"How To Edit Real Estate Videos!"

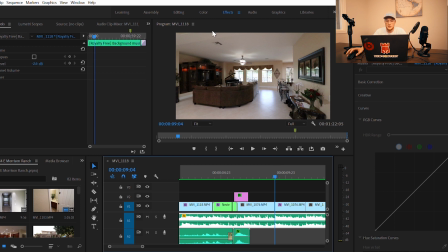4:05 And you'll see throughout the rest of this video, I tend to use the parallax movement quite a bit.
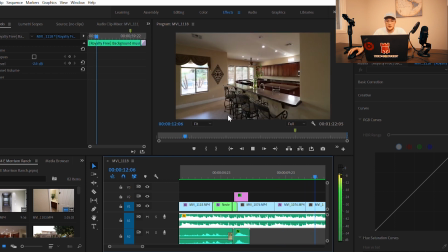4:12 So moving in there, getting a shot of the kitchen, doing the same parallax thing.
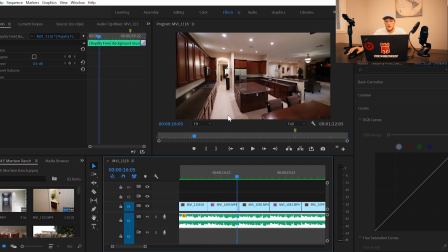4:18 Moving into the other angle of the kitchen. Guys, a huge tip when shooting, when you're actually on site, is to just get as many angles of every room as you can. Obviously, you're not going to use all of the angles, but if you get every angle possible,
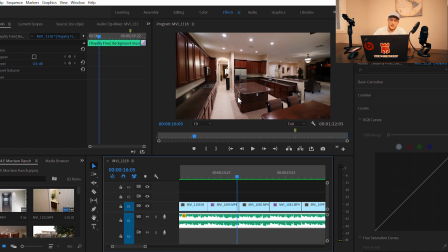4:33 then when you're editing this together, you're going to be able to find the best one and have just perfect angles for every single shot.
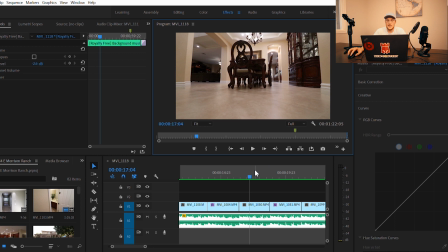4:40 So moving into the dining room, I did a low shot. I don't usually do this type of shot, but I was experimenting with this one. This was $1 million home, and I typically will do more expensive ones, and I really don't like experimenting on the newer ones.
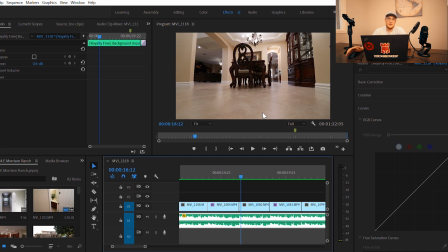4:57 So I figured I could throw this in on this one, and the realtors that I did this for ended up really liking it, so it worked out in my favor. But for this one, I just turned the gimbal upside down and glided the camera along the floor.
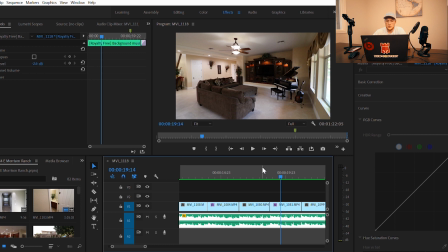5:11 Moving on, cut to another angle of the living room. Wanted to catch the piano and the guitar, stuff like that.
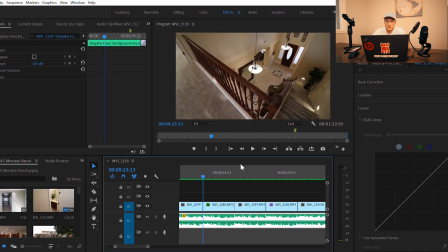5:19 And then moving on, got the bathroom downstairs. You want to make sure to catch everything, so even if it's kind of small and not really important looking, if it's a 3-bathroom house, you want to make sure to get all the bathrooms in there.
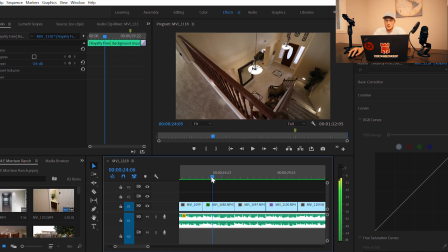5:34 So going to the upstairs, I wanted to establish that fact, so I did a gliding shot over the banister here, looking into the lobby area. By doing this, I just kind of lifted the Ronin S up and tilted the camera down and just panned it right over there.
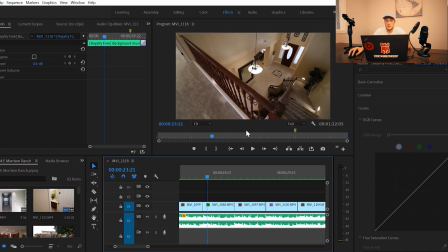5:54 Pretty easy movement right there, but it just sold the fact that I was upstairs. Moving on, did another parallax effect on the loft room here.
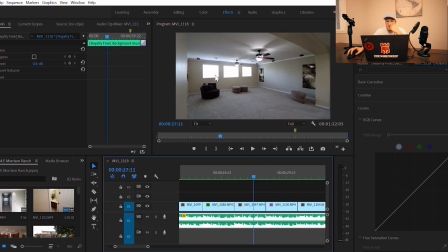6:04 And quick tip, when you're shooting again, keep the fans on. Again, it just really sells the movement. If you have movement in your frame, it just really is more enticing to watch, I find.
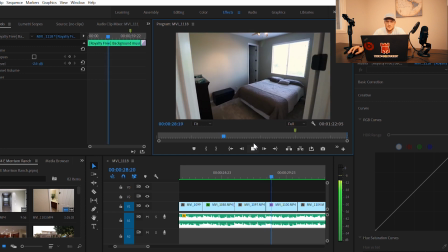6:15 So I always like to keep the fans on like that. Now, again, you can see that parallax effect. I use the foreground of the frame to just kind of really sell the fact that I'm moving into the room like that.
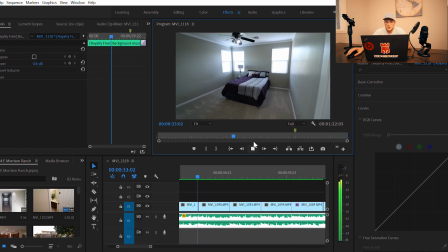6:31 So catching that room, this room, spare bedroom next to it.
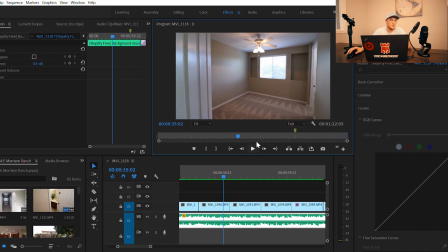6:36 You just want to make sure you really don't have to do a whole lot of work on these ones. You just kind of push in like that. And then when you're editing it together, you can just really cut them together, no problem.
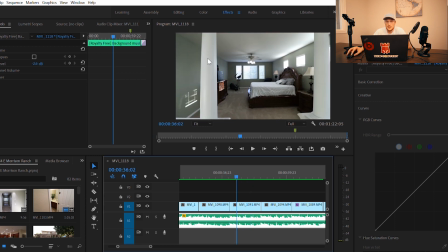6:47 Moving on to the master bedroom. Again, I wanted to get this foreground gliding up against it.
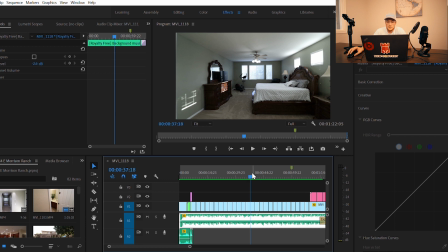6:54 So as you can see so far, this has really just been cutting these together.
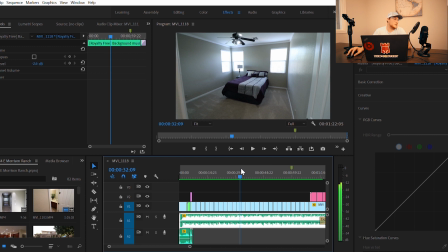6:59 A lot of these effects and stuff like that you get while doing the shoot.
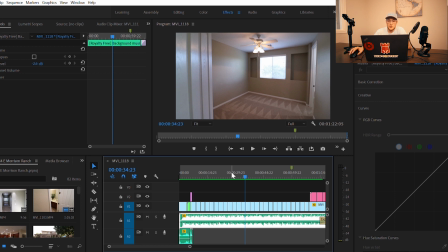7:04 And I will be planning a behind the scenes shoot for the future where I'll go over my actual techniques and you can see that. So make sure again to like and subscribe if you want to see something like that.
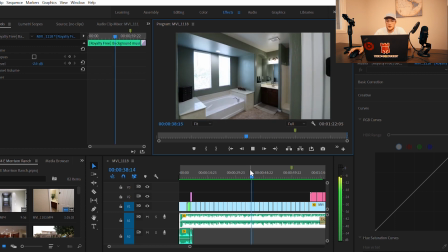7:15 But moving on, just cutting together, moving into the bathroom.
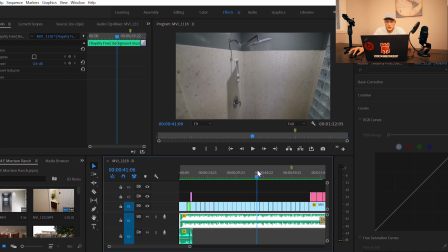7:23 On this one, I like to usually if they have a cool shower, I'll turn it on and just kind of get a parallax of the water moving like that. So again, just adding depth to the video.
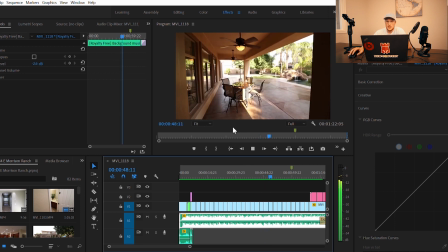7:39 Moving into the bathroom here, office, and then that's summed up the interior of the home.
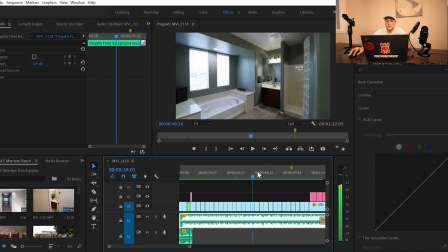7:48 So we're moving into the backyard.
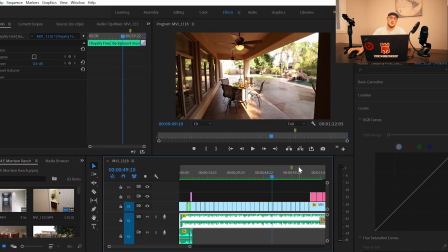7:50 So when you're filming the property, you really want to focus on the amenities and the luxuries of the home. So in this case, they had a picnic area, they had a pool, they had a gazebo, and they had a basketball court.
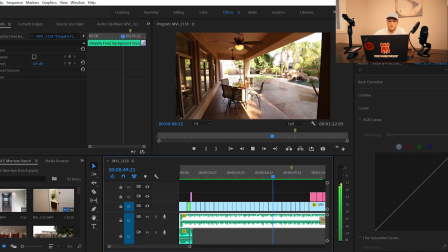8:03 So I wanted to make sure to capture all of that, starting with the picnic area, getting another angle of that,
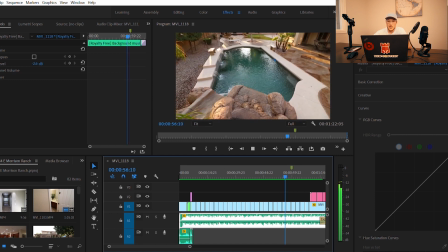8:09 moving out from under the gazebo, overhead shot of the pool there, parallax of the fountains,
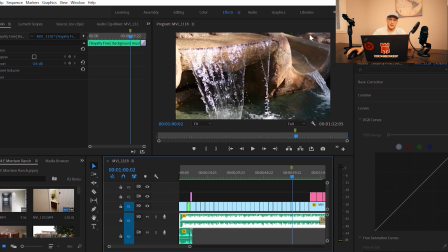8:17 and I switched over to the 85mm lens for this particular shoot, or this particular shot here. Just wanted to really capture the crystal clear water coming off of the slide and the waterfall.
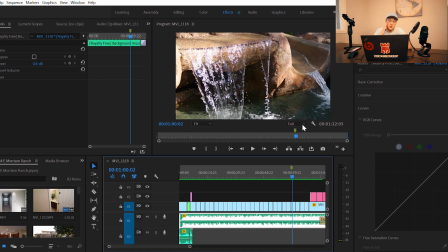8:32 I'll typically use my close-up lens to highlight different features like that, but I don't tend to overuse it, and most of the time the wide-angle lens is on the camera. I find a lot of amateur realtors, videographers, things like that will use tight lenses on stuff that doesn't really matter,
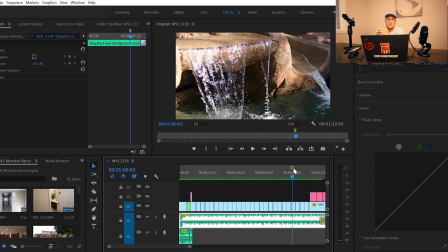8:52 like maybe like a vase of flowers on the table or just something that doesn't really pertain to the home. But in this case, I like to use a tight angle lens on stuff like this so they can really get an idea of what it looks like.
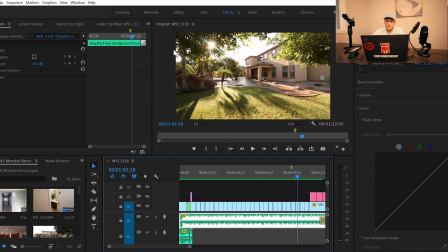9:08 But moving on, I saw more sun flare. It was still sun rising at this point. I think it's like 7:30 a.m. I saw it through the trees, so I just wanted to catch this angle of the exterior of the home while also getting that sun flare.
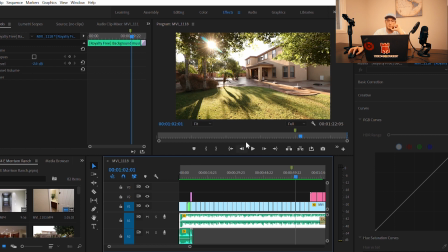9:24 Again, this was f11 to get those rays. So moved in like that.
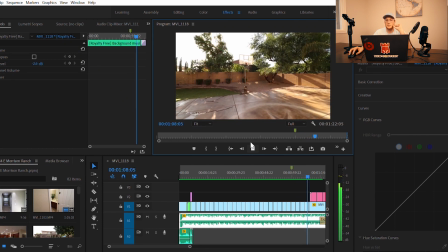9:31 Got another sun flare moving in on the gazebo, and then a parallax effect on the basketball court.
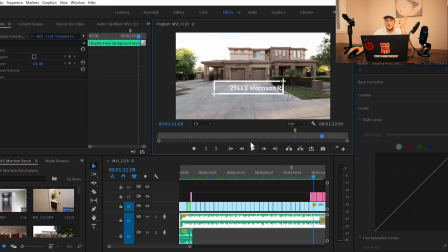9:36 And then wrapping up the front of the home, I went ahead and used a motion graphic template from Rocket Stock. I think this was called 700 minimal presets or something like that.
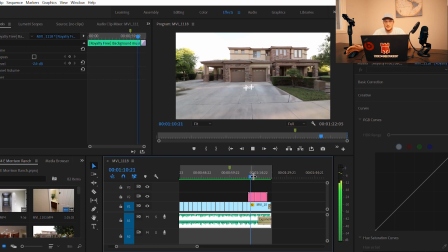9:52 So I just put the address in that box and It's just a drag and drop, plug and play type deal.
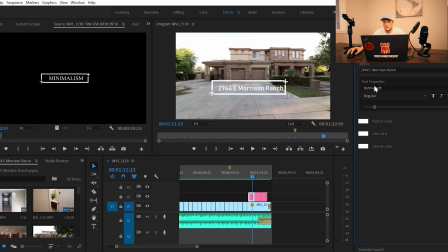10:00 It's really not that hard to use. You just click here, drop it on there, and then edit the text, and you can make it bigger or smaller or whatever you need to do.
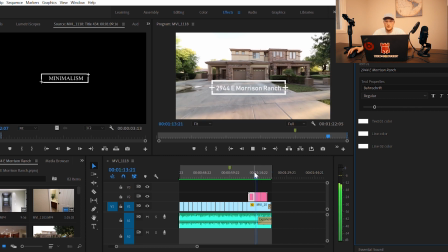10:13 So I used one of those and then reversed the movement so that way it would do the same thing it did just in the reverse.
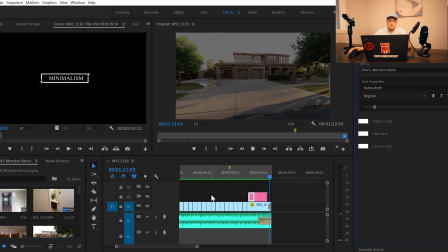10:21 And then as it closes, I fade it out to black, and there you go.
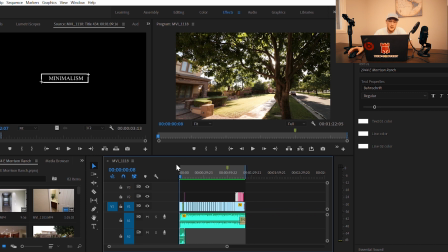10:27 That is how I edit a real estate video. I kept it at about a minute 25, minute 22 seconds.
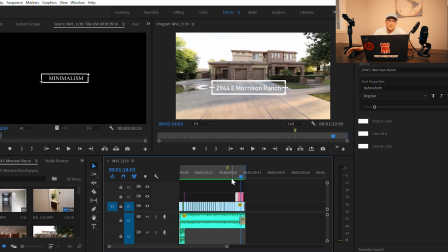10:35 I tried to keep my videos at about that time. I won't go over 2.5 minutes. Anything over that, and the people that are viewing the home are just gonna be skipping through the video trying to find the things that they want. So I like to keep it really just compact and tight. And like I said, as far as effects go, I didn't really do anything.
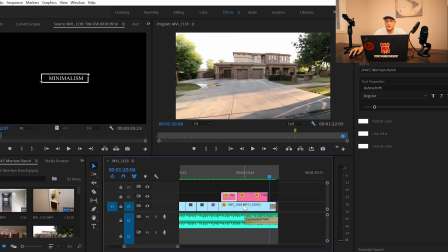10:55 I used a cross dissolve to make it dip to black like that, and then an exponential fade on the audio to just fade the volume of the song, so it just kind of made sense as it ended. And as far as lumetri color, I didn't use any LUTs or anything like that.
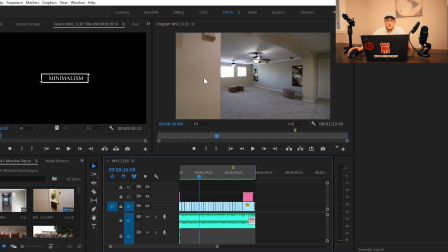11:11 I use a Canon camera, so it has super good colors. And I don't like to color grade my real estate videos because it changes the color of the home. And if people are viewing a home, they want to see what it's actually going to look like.
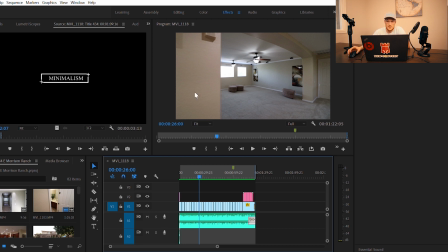11:24 So if I put an orange and teal LUT on this, it's going to make all of the shadows blue and all of the walls have this orange tint to it. And it's just not going to look good, first of all. And second of all, it's not going to have a true portrayal of what the house looks like.
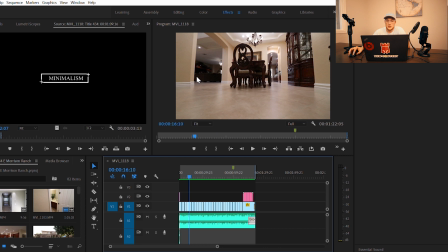11:41 So the most that I did was adjust the brightness and exposure levels just to make it consistent.
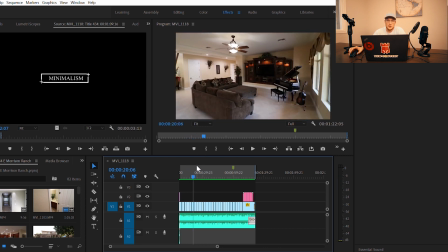11:48 I did that with lumetri colors on the curves.
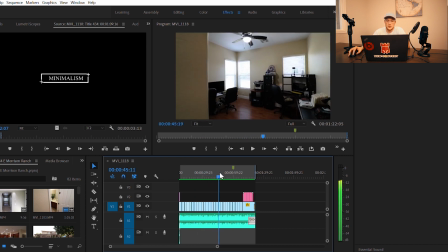11:51 But like I said, I did not do anything, so it doesn't even really warrant going over.
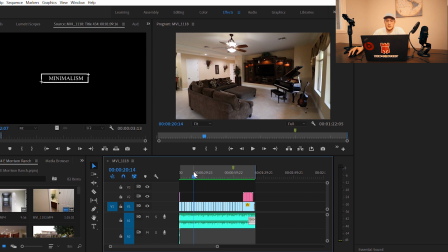11:57 I recommend using a camera like a Canon. Anything from Canon, like the SL2 up, is going to be good for this type of stuff. You don't really need 4K, and the colors in Canon are just phenomenal.